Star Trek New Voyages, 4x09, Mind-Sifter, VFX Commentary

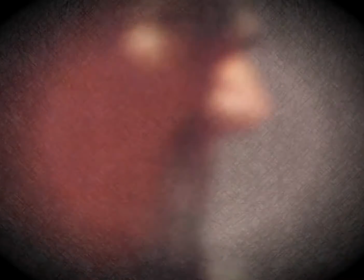And of course, it's ripe for jokes, of course. I won't even go there. You can go there yourselves.
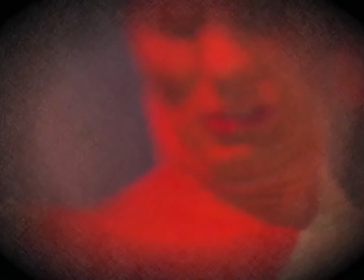You're going to anyways. You're a bunch of kids. Yeah, I know, I did too. Hey, don't you ooh me.
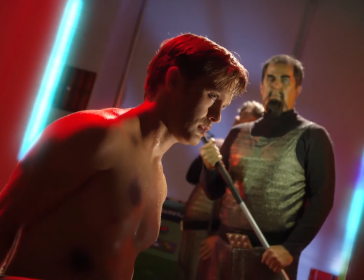Okay, here's another one of my shots. This is the last visual effects shots that I did, kind of as an emergency.
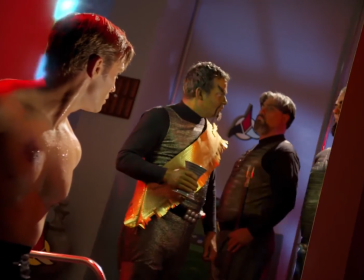The force field door there. Obviously, it's not really there. It's just a green.
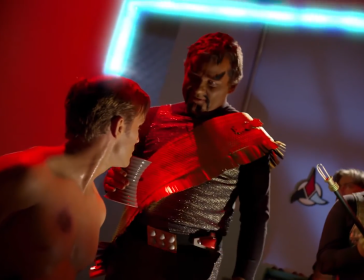The edge of the door is just painted green wood. That's all it was. And I just literally had to put something together within like a day or so, because
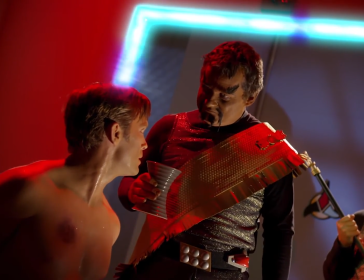honestly, another artist had been brought on who had wanted to do the work.
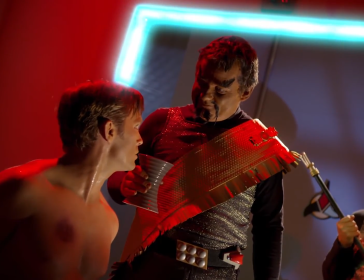I am told this was a professional artist, and the person never completed anything other than a test.
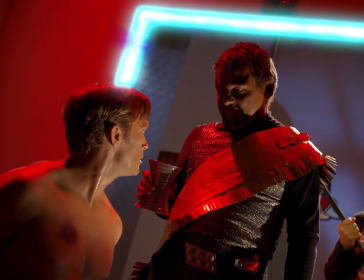Still is the only thing I saw,
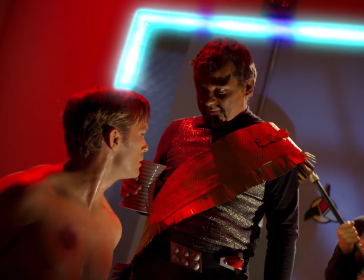and I think they may have bitten off more than they could have chewed, because I think they wanted to try to make a force field barrier, a visible,
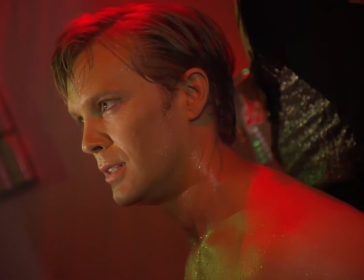tangible barrier across the whole thing, which entailed a ton of rotoscoping.
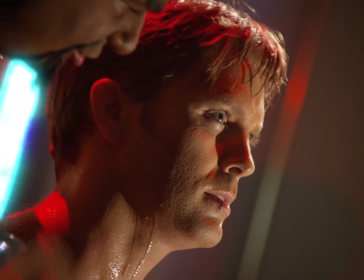As you can see, Cor was just standing there for a long time, and now Kirk here a long time with all that hair.
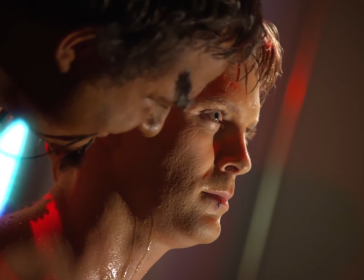That would have been a royal pain in the butt to have to roto all that.
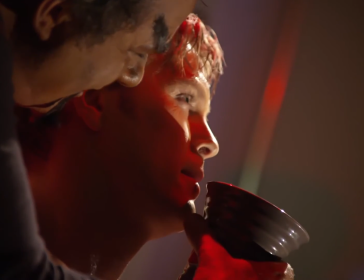So if they became overwhelmed by that, I guess I can't really blame them.
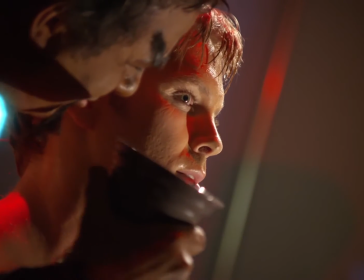But as a last minute thing, I had to step in.
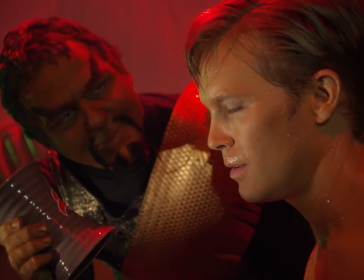So I just did it the old fashioned way and made it kind of look like the force fields that had been used on the brig,
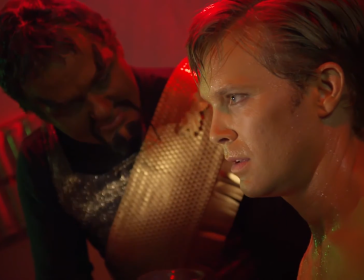on the Enterprise, and as I seem to recall, on the Tanos colony in it was an Errand of Mercy.
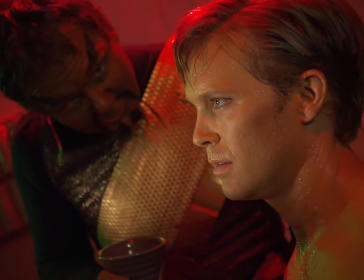I don't remember the title of the episode, but there were a couple of times when we went to various penal or mental colonies, one of which is where we met Laura Garth.
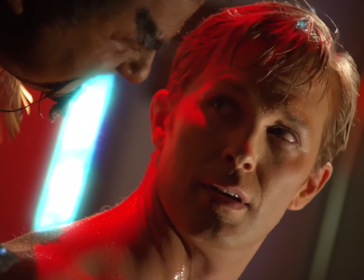And I seem to recall that they had doorways like that.
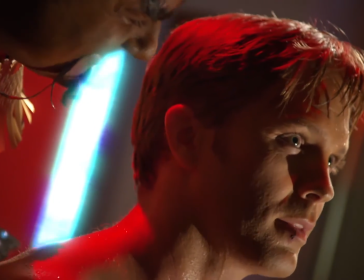Now, their doorways, I believe they had practical neon or fluorescent or some other kind of lighting in there that actually worked.
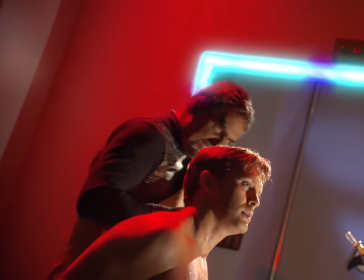We couldn't do that. So I did this with visual effects, just using basic matting.
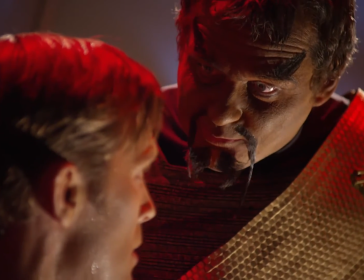I didn't even have a lot to rotoscope, really, and that's part of the reason I did that along the doors, was to keep it simple and get it out the door fast.
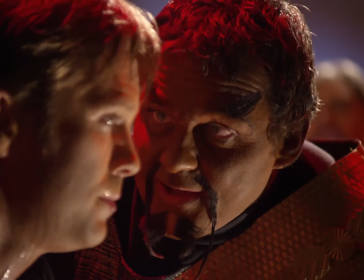And it does. It kind of looks very TOS. And so I just simply did it by matting out the green.
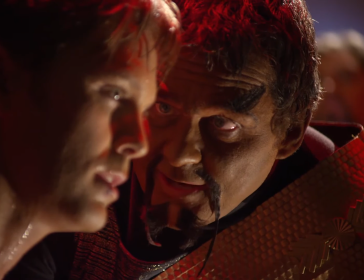It was a nice bright green in the door, dropping out the green, and just putting in some
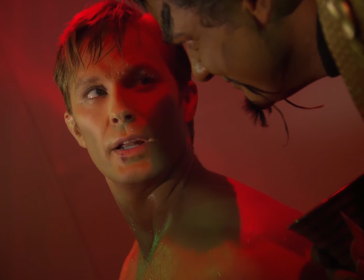fractal patterning behind there that kind of moved a bit, and
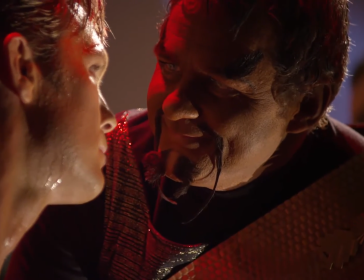superimposing it several times with glows to make it hot and hotter and hotter and blow out.
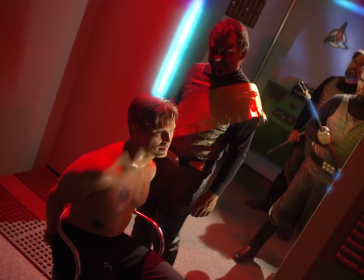And that's how you created the pulsing and surging effect. It kind of reminds you of live electricity in a way.
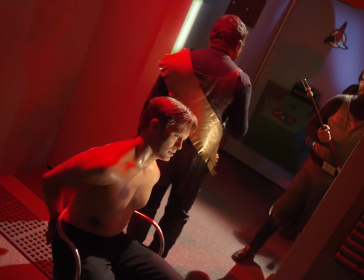And that's sort of in an abstract way what I was going for. So now you'll see I also get to do the paint stick zap, and you'll see it glow through his skin here.
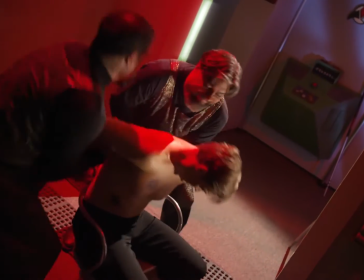Zap, goes right under his skin, some smoke comes up, which I liked. Mark Lewis, the post supervisor, did not like the smoke.
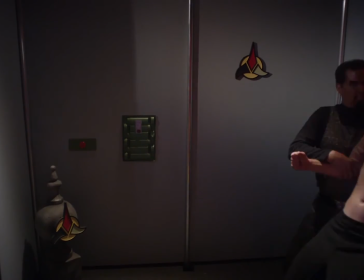I liked it, and it got conveniently forgot to get removed.
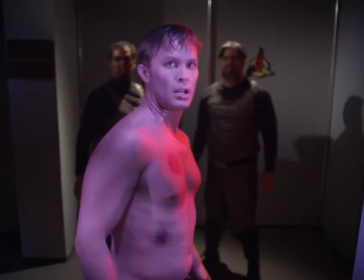And I was thinking about putting a mechanical device in front here to represent the Mind-Sifter,
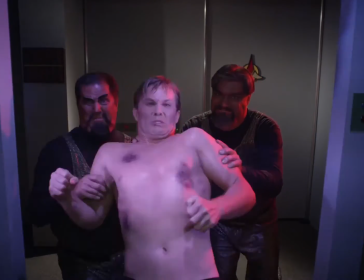but Mark overruled that rightly, saying that let's keep it better to scary suggestion.
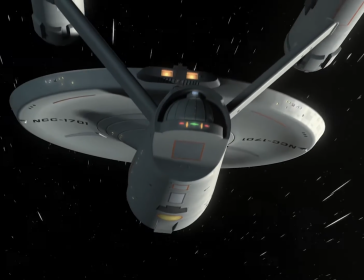And I agree with that too. That's fine. Very Hitchcock way of doing things, and I like it.
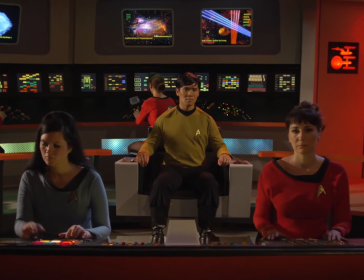So here we are headed somewhere, and here's Sulu and his all-girl bridge band orchestra.
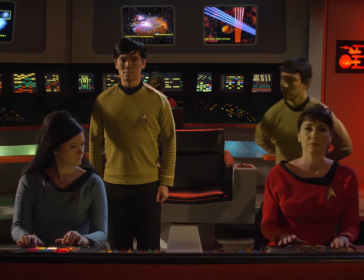Until Spock walks in and ruins everything. There you can hear my chair creaking.
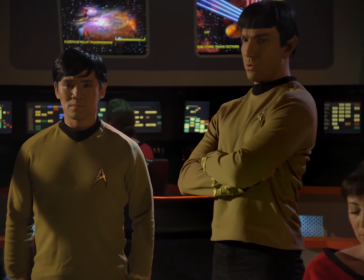I'm rocking back and forth in my office chair. I apologize.
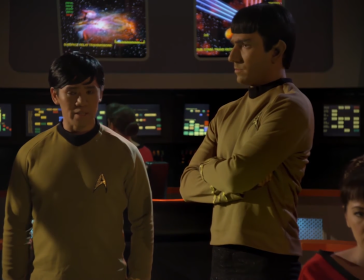So here's where Spock shows just a bit of humanity and allows Sulu to go to the memorial service.
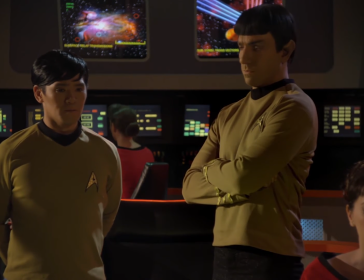It is almost Christmas time as I record this, and I am eating a mint.
Join your crewmates.
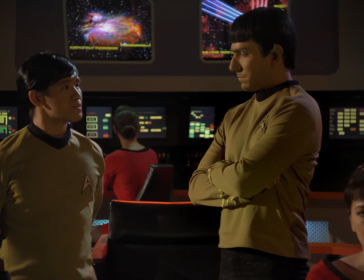Wouldn't you like to have a mint right about now? Just a nice little after-dinner mint?
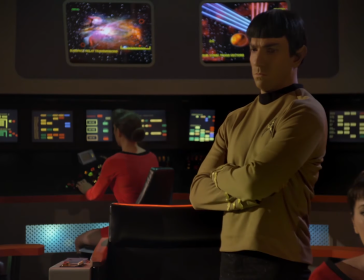No, boy, I couldn't possibly.
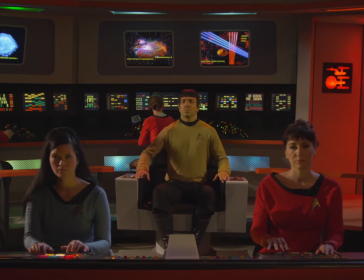Sorry, a little Monty Python, Mr. Creosote slipped in there. Didn't mean for that to happen.
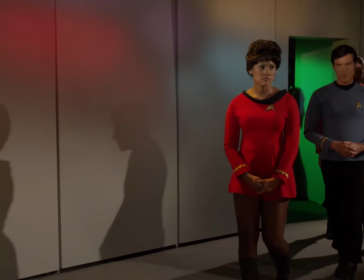So here we go into the memorial scene.
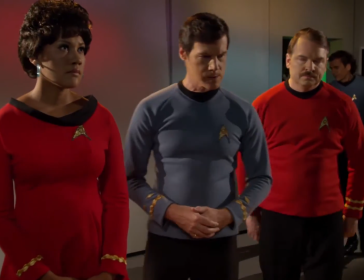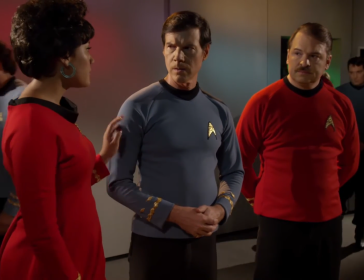of peace.
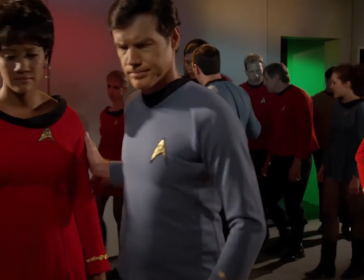Some of the people in the background I know, some of them I do not.
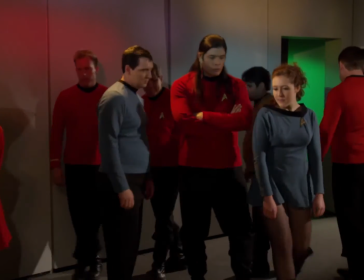One person you just saw go by there was a fellow named Clint Walker, who plays a wonderful 60s era Batman.
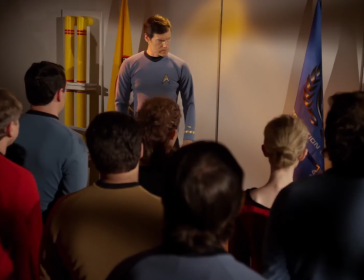There he is just on the far left of the screen, the tall fellow in the blue. And when he is in the cowl, you'd swear he's Adam West.
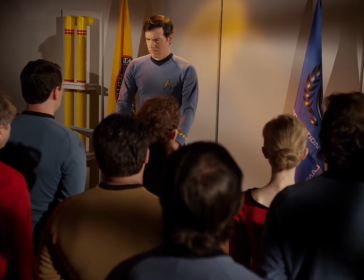It's astonishing, the resemblance. I don't know what he does with his mouth, but somehow he becomes Adam West.
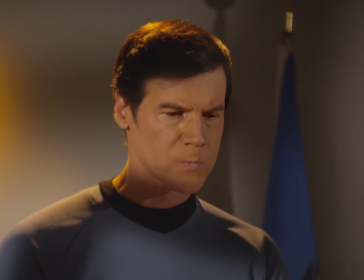So he and I made a little video together of him beaming in on the transporter platform, realizing he's in the wrong franchise, walking up to the camera and saying, "I'm supposed to be on ABC," and pow,
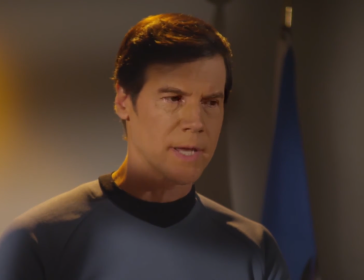right into the camera lens. That was pretty fun. I think you can find that online somewhere. That's pretty funny. It's on YouTube.
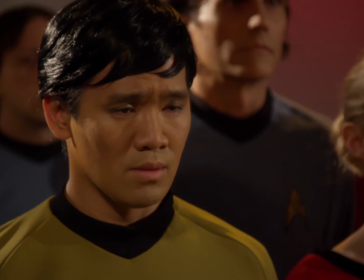It'd be easier if we knew how he died. There were body to weep over.
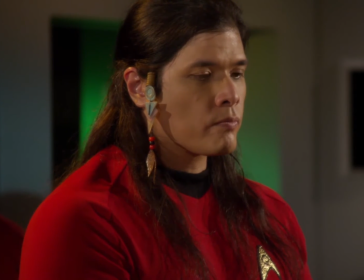But that's a luxury not afforded us. So we grieve in the absence of answers.
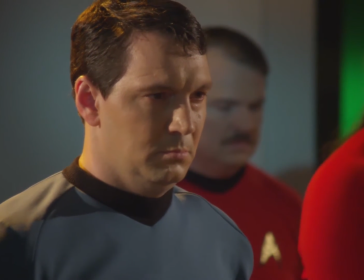But we grieve because we must.
And there's Zahn, of course, played by Patrick.
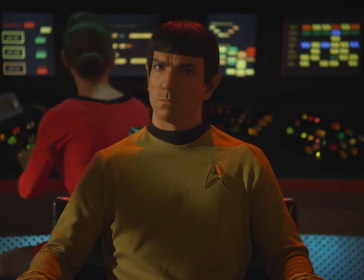This speech McCoy gives is wonderful, and it's further helped by this just creamy Finnerman-style lighting.
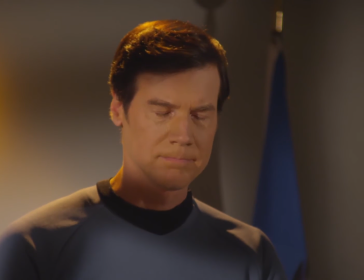And Jeff Bond had worked with Jerry Finnerman and was, in fact, using some classic 1960s era lenses and photographing his film, from what I know.
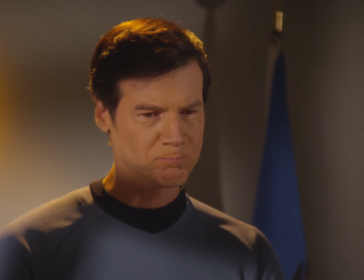But look at that wonderful amber rim lighting on the hair. I used to use that similar amber when I was lighting at Valley Cable TV.
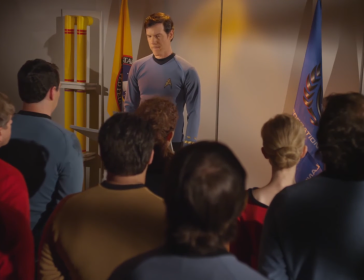That's one of my favorites. It reminds me of the warm tones of lantern light in the old California missions. I always did like a warm amber rim light. You'll see that a lot of the bridge used as well, especially in evening shift stuff.
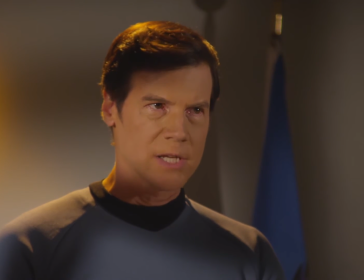Sometimes they'll use blue backlighting as well. But here the lighting is just elegant, wonderful, soft, creamy lighting.
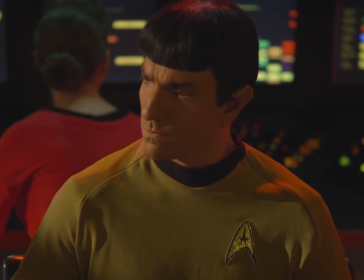Here it's night shift on the bridge, so there's a little darker. It's not nearly as filled on Spock's shadow side.
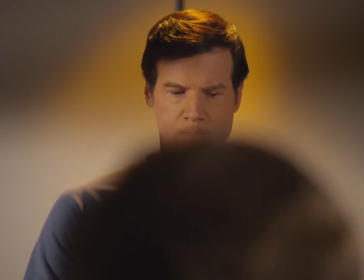And again, the backlighting here is red. Often this denotes night shift or gamma shift aboard the Enterprise.
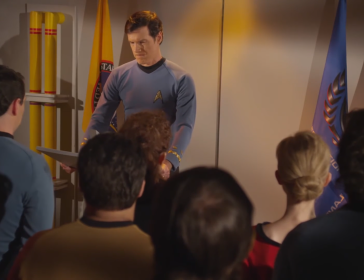And yes, they did work with that concept from what I have heard. The idea of changing the color and style of lighting to represent the three different shifts,
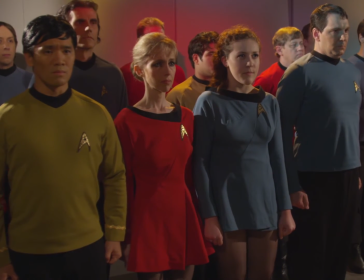with gamma shift or the graveyard shift having the most subdued lighting and deepest shadows,
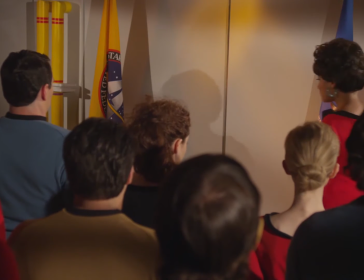because humanoids theoretically will still be a
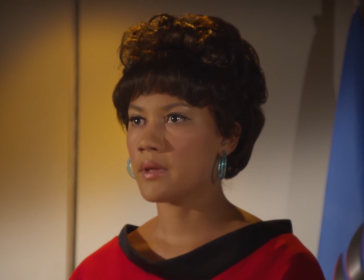diurnal species and will need to have the simulation of day and night for their circadian rhythms,
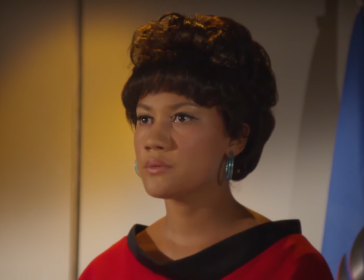even in the future. And so here Jasmine sings Amazing Grace.
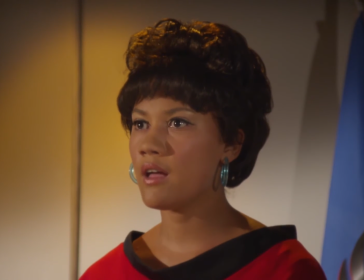I have been reading on the internet and the blogs and the fanosphere, if you will, a number of people griping about her singing Amazing Grace.
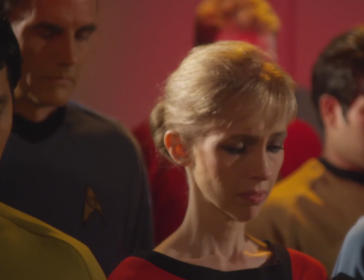I don't have a problem with it at all. I don't see it as a religious thing. I see it more as an act of respect and reverence and tradition than anything else.
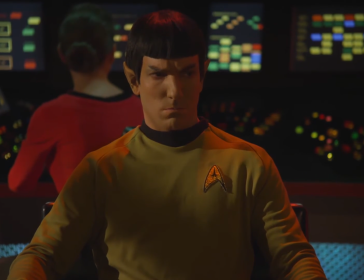Remember, these people are essentially descendants of Earth's Navy,
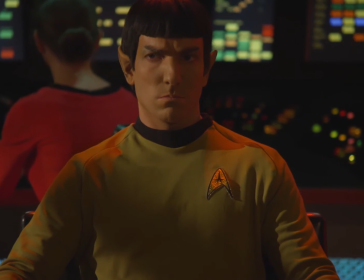and Earth's Navy has traditions dating back hundreds of years. I was personally trained by the Coast Guard Auxiliary as a sailor and learned of many of those traditions.
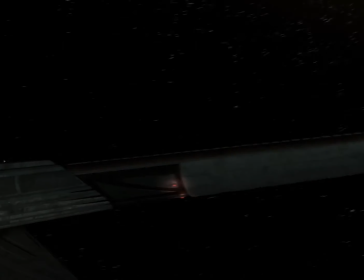Now, I think those would carry forward into Starfleet as a matter of respect, if not practicality.
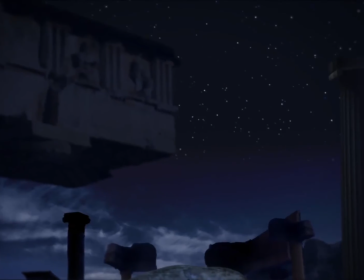Now, here we come to one of my magnum opuses in the show, Gateway, the Guardian of Forever.
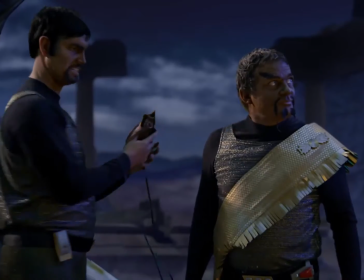Since before your sun burned hot in space, and before your race was born, I have needed to go to the bathroom.
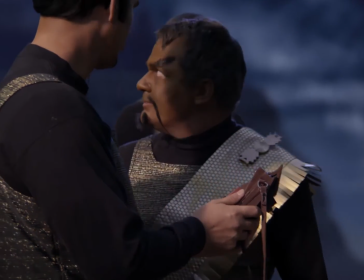Everything you see there, except for the donut of the Guardian and the foreground stand itself, I created.
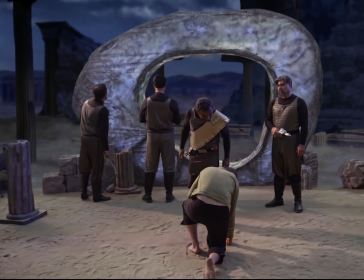The background is a multi-layered set of matte paintings and animated elements.